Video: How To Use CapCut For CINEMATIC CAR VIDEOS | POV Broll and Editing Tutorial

gonna give you guys tons of ideas on how you can use your phone to capture content with your vehicles. As well, we're gonna talk about how you can edit them with apps on your phone and on your desktop that are free. So there's no cost associated with this video at all. You use the phone you got in your pocket. So that brings me to the sponsor of today's video, which is CapCut, and we'll get into that in a second. So let's go. So all that footage that you guys saw in the intro was captured on my phone. And the way that I did that is by using what I call the 3-over-1 rule. So that means I'm capturing the same one thing three different ways.
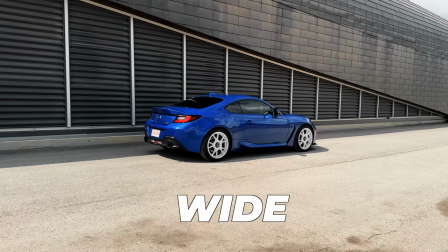[0:56]
So the three ways is you start with a wide or establishing shot, then you go medium, then you go tight on a specific shot. So whether you're shooting the wheels, get a wide shot, then a medium shot, then a tight shot, or the headlights, same thing. So that gives you a ton of coverage when you want to get into creating reels or cinematic footage. There are a couple of tools that I recommend. Of course, if all you have is your phone, then shoot with your phone, keep your hands steady. For the most part, modern technology has really good image stabilization. But another tool that I recommend is grab one of these little tripods from Amazon.
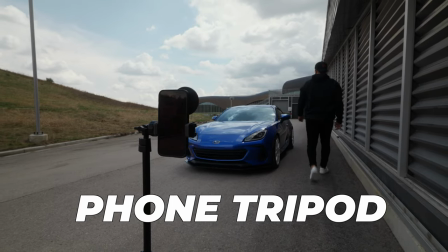[1:35]
They're like 20 bucks. You can just put your phone in this tripod. You can put it vertical, horizontal, whatever. And then this way you can start capturing videos of yourself. The next one I recommend is this little Insta 360 Flow or any really gimbal that you can get for your phone to give you more dynamic footage using your phone.
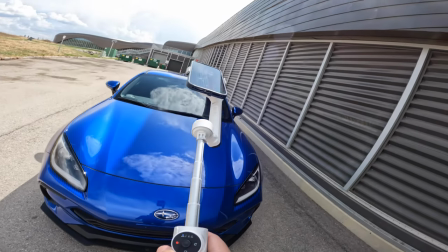[1:52]
This allows you to do more fun moves, I guess, to keep people engaged. But let's get into some practical things on how to capture your car. So a couple of practical tips when you guys are shooting your car. Try and get to the exact same level as something that you're shooting. Don't always stand above it and kind of do eye level like this. And this goes for anything in life that you're shooting, whether you've got kids or anything.
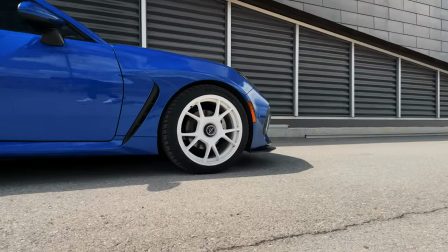[2:16]
You want to make sure to get on eye level with that thing. So if I'm shooting the wheels, I want to get down to the same level as the wheels.
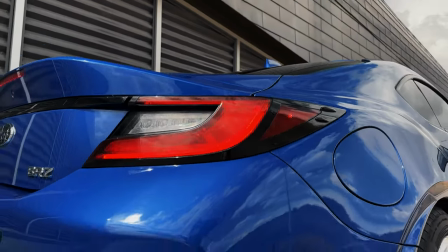[2:22]
If I'm shooting the taillights, I want to get to the same level as the taillights or even lower to make them look even cooler.
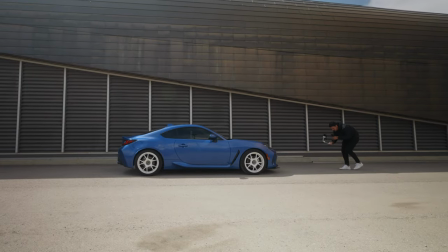[2:29]
Another thing I suggest is move slowly.
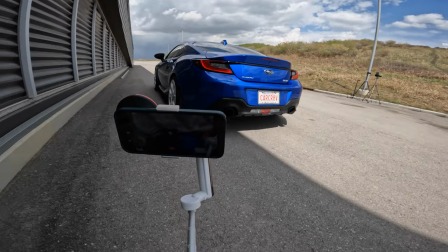[2:32]
You can always speed your footage up in post, but you can't slow it down unless you're using slow motion footage.
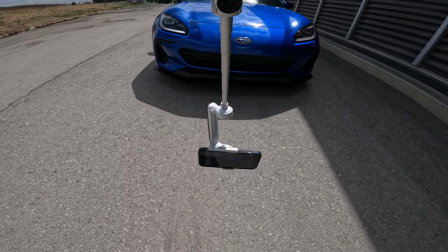[2:38]
But move as slow as you can to make sure that you're getting as smooth a footage as you can and focusing on keeping the thing you want centered. Also think when you're capturing your content that simplicity will go a long way.
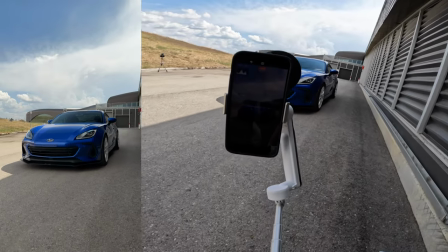[2:49]
I don't know what reels are coming up on your phone, but for me, they're either a lot of really quick cut videos or a long form
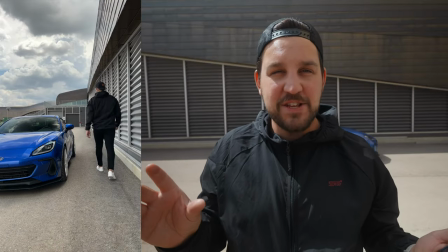[2:57]
6 to 10 second video with maybe some text over top of it and some trending audio. So if you're taking 6 to 10 second short clips that you can either use for one long short clip, or you're taking a bunch of videos you can chop up into 10 quick clips, both ways, make sure you keep it simple, keep it really smooth, and keep it slow. So check this feature out. With the Insta 360 Flow, you can tap and drag on something that you want to track.
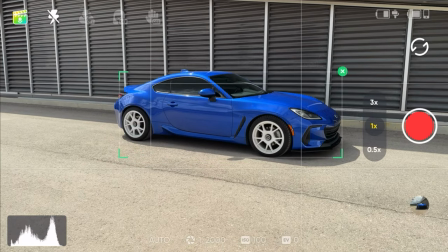[3:20]
As you see here, you really quickly drag over the car just with your finger. It'll create a box around the car, and then you can shoot.
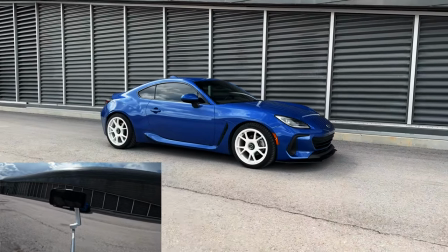[3:27]
Then once we have that box around the car, we just walk around the car being as careful as we can with our steps to avoid as much shake as possible.
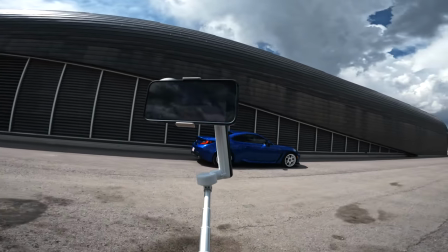[3:35]
And then once we've done that loop, it should have tracked the car pretty well, and maybe that's a good intro shot. So that's a good wide shot start. So if you guys want to get some tracking shots, you can actually set this thing to track your car so that we can actually drive away.
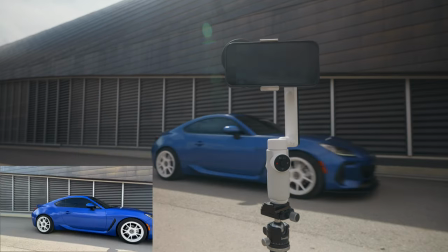[3:50]
Super simple to use. You just click the button on the front here. It'll track whatever on screen and we can drive away. One more little thing is I've got a little CPL filter adapted to my phone using the Moment case and Moment lenses. So what the CPL filter does is when you spin it, it cuts reflections off of different parts of the car to make it look better. It's just what you do with car stuff. Now, if you guys are looking for inspiration on which reels to create, what I do is I go on Instagram Reels and I scroll and you find what trending audio there is.
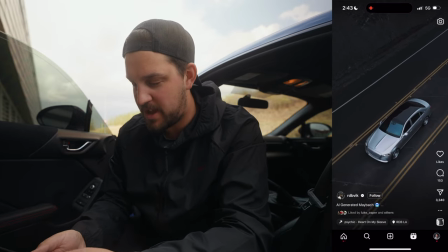[4:21]
And then what I do is I actually will click on the 3 dots down below and you can save those videos into a specific one.